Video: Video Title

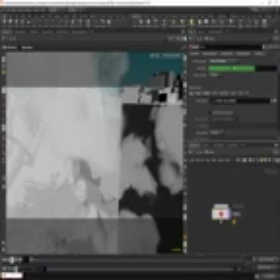8:18 Another thing that you want to do is enable this real-time toggle if you're messing around animating cameras and stuff.
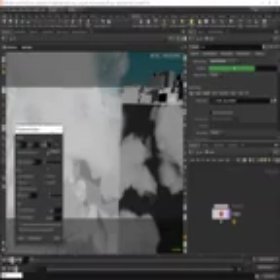8:27 I'm also going to click this box here, and you'd want to set your frame range to something like 120 frames.
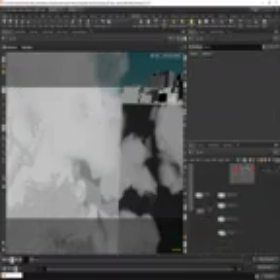8:37 Another thing that I did in this scene that you can check out is that I just translated these clouds over to the side.
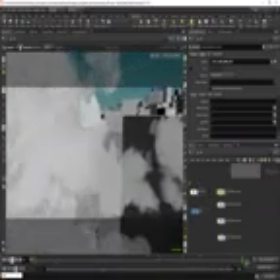8:47 So I've got my animated camera there, which is just doing a really simple move in.
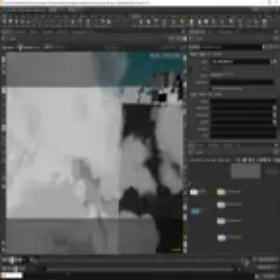8:51 It's very, very basic, nothing special. And on each of these clouds, I've just translated the cloud.
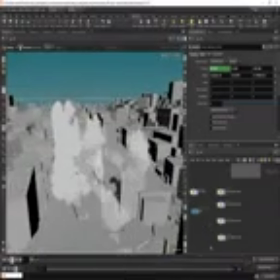9:01 So I'm just going to hide these.
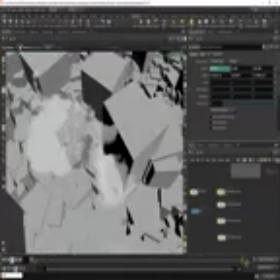9:05 I've just translated the cloud to the left.
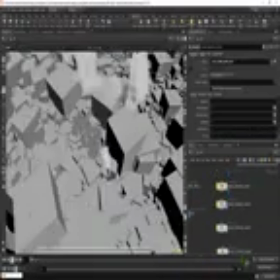9:12 I did the same with, I don't know whether I did it with these ones.
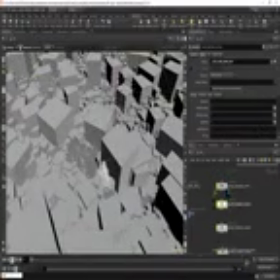9:17 I didn't. But you could also add some movement with these.
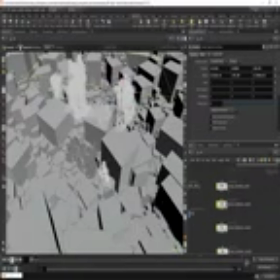9:23 So what you do is you go to the transform tab. I'd alt click on the translation there, move forward to frame 120 for example, move this, and I'd alt click again. So then we'd be getting movement in that cloud, and that's pretty much it.
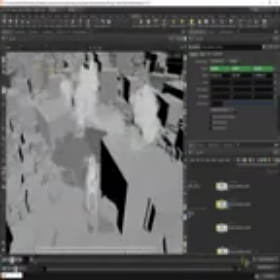9:43 But just remember that you want to move the clouds by the same distance.
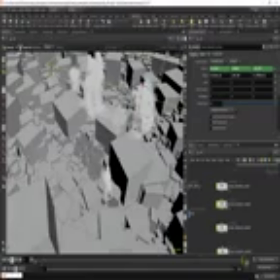9:50 So for example, if I started moving clouds in the background from somewhere like here to here in the space of 120 frames, then we're going to ruin the scale of the scene.
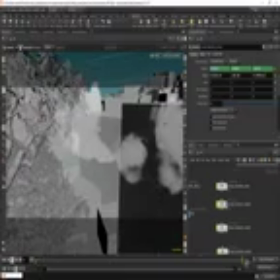10:06 So things that are in the background appear to be moving slower, and that's just because they're further away.
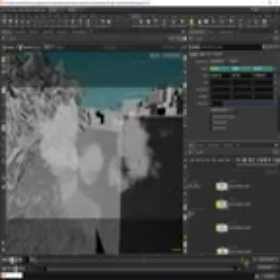10:13 So that just looks really weird, and it'll make the scene look really small.
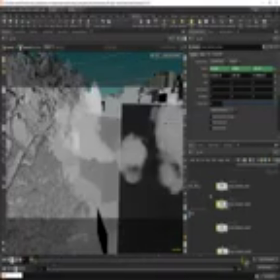10:17 So just bear that in mind.
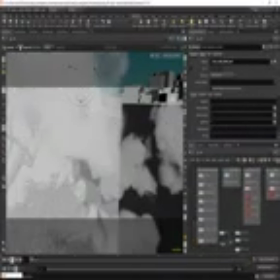10:25 So I'm just going to wait for that render to finish, and then I'll speak to you guys then.